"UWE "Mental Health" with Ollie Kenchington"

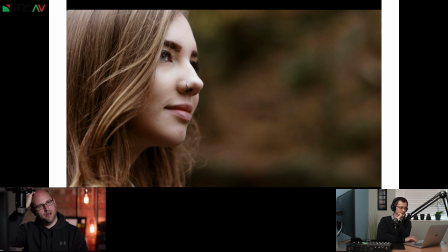47:01 We storyboarded that she's just walking, but it became quite apparent very quickly that it was a bit boring just watching her walk constantly. So this was kind of something that we just did on the spur of the moment. We just said, well, look, there's this kind of little bridge here. Why don't we just have you kind of like playing poo sticks or something?
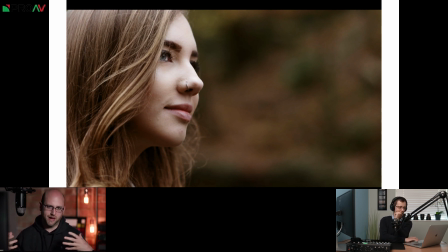47:20 Because it's still her on her own. So at this point, she's still talking about being hospitalized and starting that journey of recovery.
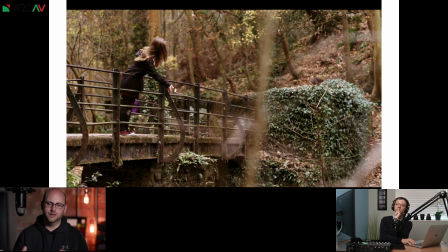47:28 So we wanted it to still be her on her own, but the framing being wider, the fact that she's smiling, the fact that she kind of moves on and she's going on sort of somewhere else and leaves the frame,
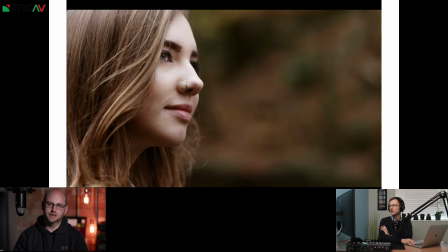47:40 is hopefully all part of that. Yeah, she seems smiley and reflective, but not sort of overly happy. In fact, I had to direct her to be less happy at one point because she was like, because you tell people to smile and they go.
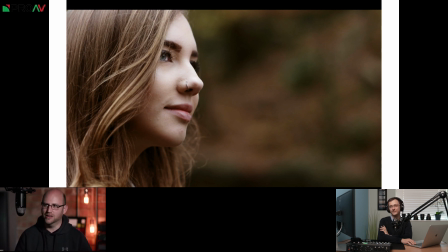47:53 Yeah, I was like, when I say smile, I mean like don't frown. It's just kind of, and actually she nailed it in the end, because particularly this frame, I think it shows that there's a kind of a positivity and a kind of maturity about her expression, which has come from her experiences.
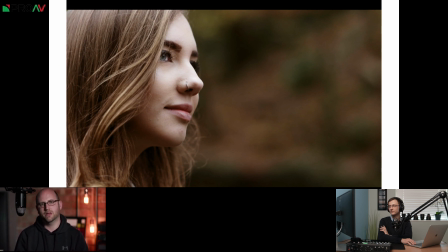48:10 I mean, as I say, she was only 17 at the time, and I think she was incredibly brave and absolutely wise beyond her years.
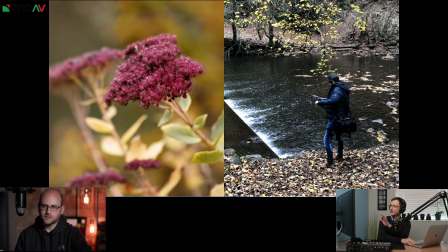48:19 So I've put this in a little bit. This is one of your behind the scenes shots of your sound guy. Just Alex having some alone time with the river. So we were using obviously ambience. We do this in most of our productions.
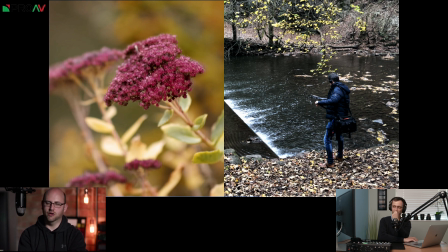48:33 We're using ambience from location to integrate and help kind of route the visuals to the dialogue from the interview. And so and we're using a lot of J cuts in the edit. So we're hearing the sound of I think calling it a waterfall is a bit grand.
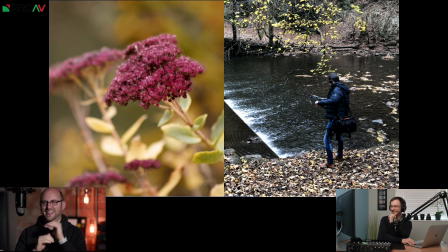48:49 There was a slight drop in the stream. So just that tinkling sound of the water going over the edge. Probably exactly what you actually wanted for sound rather than an actual waterfall. I think an actual waterfall might have been a bit overpowering. So you just hear that water just slightly before you then see her walking along the bridge.
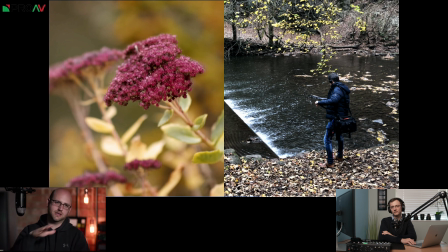49:09 And that helps connect those visual narratives, because we go from the putting on the coat to seeing the interview to then going back to this going to this walk for the first time. So that ambience is very important editorially, because it helps weave this connection where you're hearing these things and then you're seeing them, and just simple J cuts.
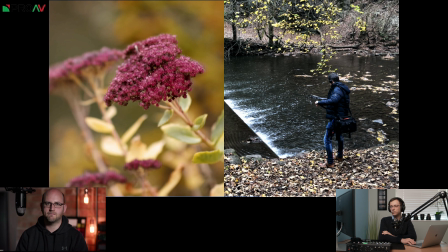49:27 It's something that if you go to any workshop or anything like that, or you go study at university film production and stuff like that, they spend a lot of time talking about exactly this sort of stuff, having not just focusing on the main content,
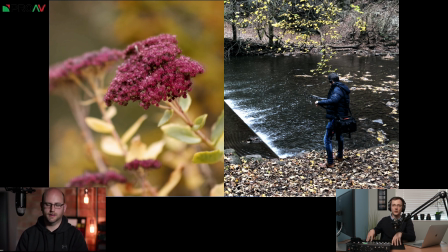49:44 but also having the layers of because I mean all of this sequence was B-roll, but this is almost the C-roll, if you like, of some flowers and those little utility bits where you can just drop them in where needed to help the story flow a
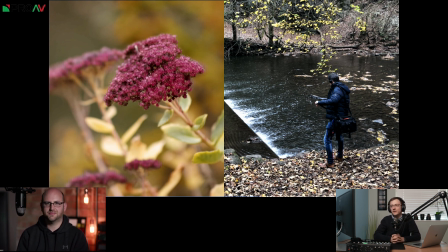50:01 bit more. GVs, exactly, general views. And I think it's really nice that you managed to get some of things like flowers which fit the narrative, like you said before, of some sort of the autumnal feel and the wilting flowers,
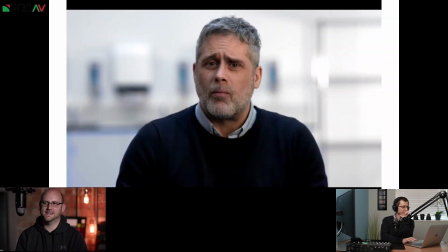50:17 if you like. So we then move to a very different colour palette. Indeed, yeah, and that was crucial for us when we were storyboarding this, that there was this difference,
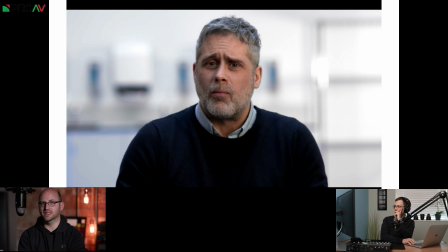50:32 because there was already an established aesthetic from storyboarding the previous iterations of these films. Mm-hmm. We didn't have to storyboard this stuff for James. We just knew that we would want this look, so this clinical white and blue look.
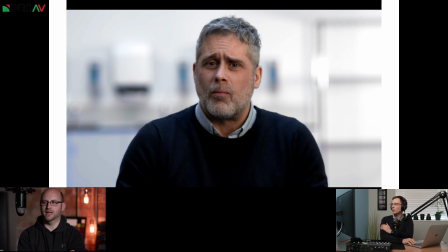50:45 Mm-hmm. Got him in a navy jumper, and it sits completely opposite those warm colours in terms of on the colour wheel. So it's and it looks just like a hospital. I mean, it looks like you've got hand sanitizer there up on the wall. You've got the metal bit frame that you've pulled in, like you said before.
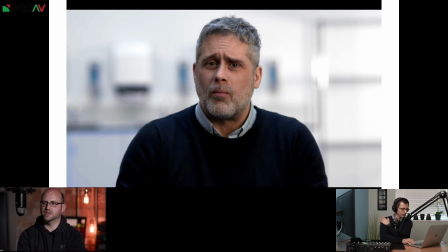51:05 Very much looks like has a hospital feel. Cut to the BTS, you can see there's a recce photo.